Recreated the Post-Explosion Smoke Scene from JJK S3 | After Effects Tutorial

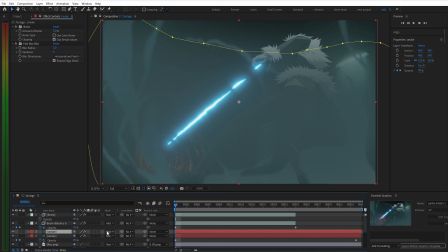(4:10)
To add more depth, duplicate this solid, change its blending mode to overlay, and crank up the noise by another 5%.
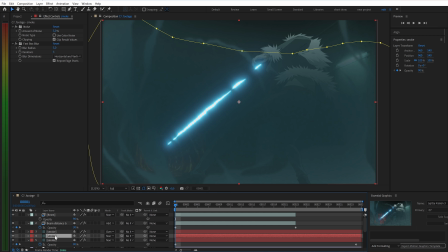(4:22)
Duplicate it once more,
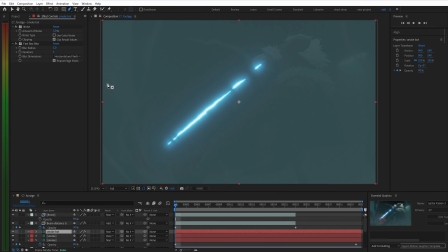(4:26)
delete the old mask, and draw a new mask at the bottom of the frame to make the haze look thicker at the base.
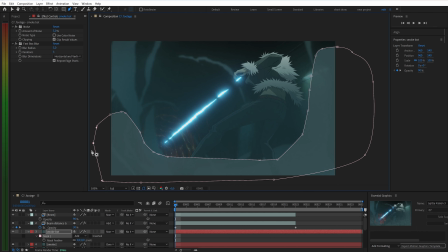(4:33)
Feel free to tweak the other parameters to fit your taste.
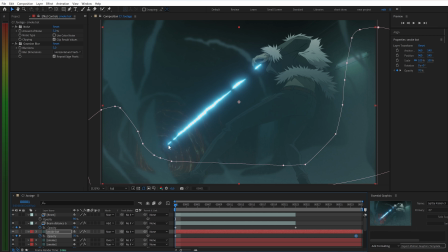(4:50)
Right now, you might notice that the burn marks on the background are being heavily washed out by the smoke layers. Let's
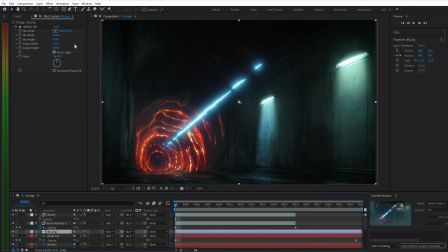(4:57)
fix this by duplicating the background layer and placing it directly on top of the smoke. Draw a mask around the burned area
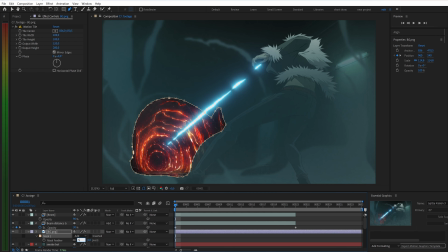(5:07)
with a mask feather of 50 and drop the starting opacity to 10%, keyframing it up to 30% as the blast intensifies.
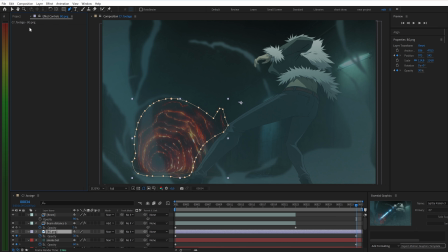(5:19)
Clear any unused effects on this layer and use curves to punch up its brightness.
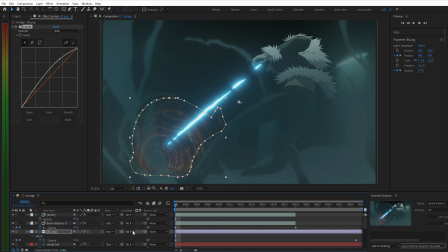(5:26)
To make it sit naturally behind the dust, set its track matte to the smoke layer below and toggle it to inverted matte. Make sure to toggle the visibility of the smoke layer back on, as parenting it will hide it by default.
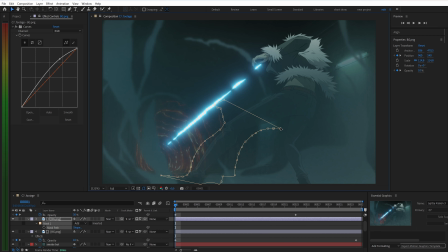(5:46)
Using this exact same technique, duplicate the layer once more to align the lighting around Ryu's feet.
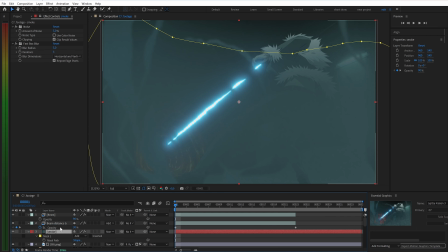(6:03)
Let's add one more foreground smoke layer for extra dynamic detail, following the same workflow.
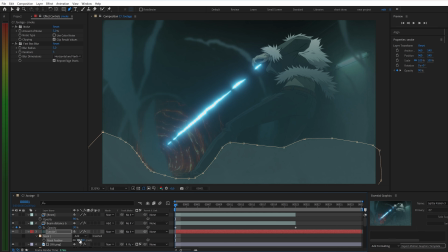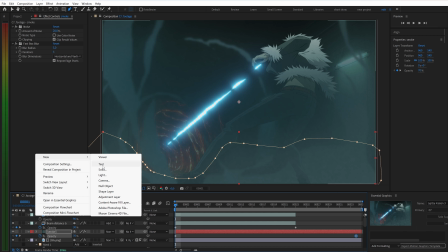(6:25)
Finally, create an adjustment layer on top to simulate the intense heat distortion warping the air after the blast.
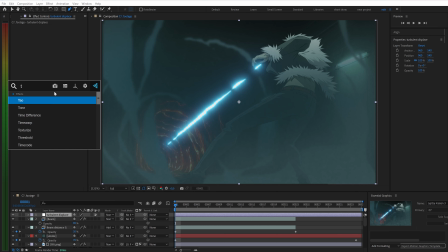(6:35)
We'll use the turbulent displace effect for this. By keyframing the amount and size values, you can easily generate a realistic heat wave distortion just like this.
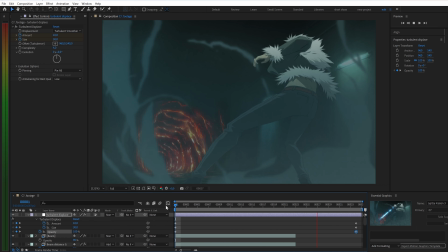(6:56)
All right, let's check out the final result.
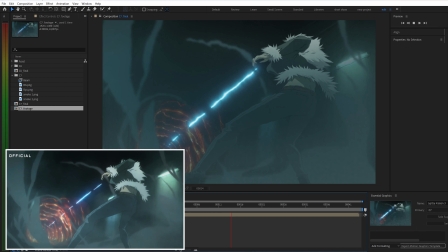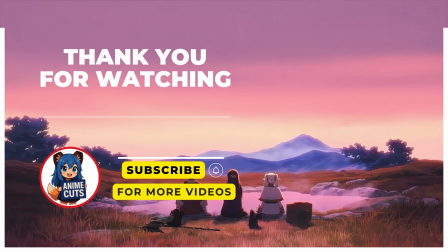(7:04)
Thanks for watching. If you enjoyed the video, don't forget to leave a like and subscribe.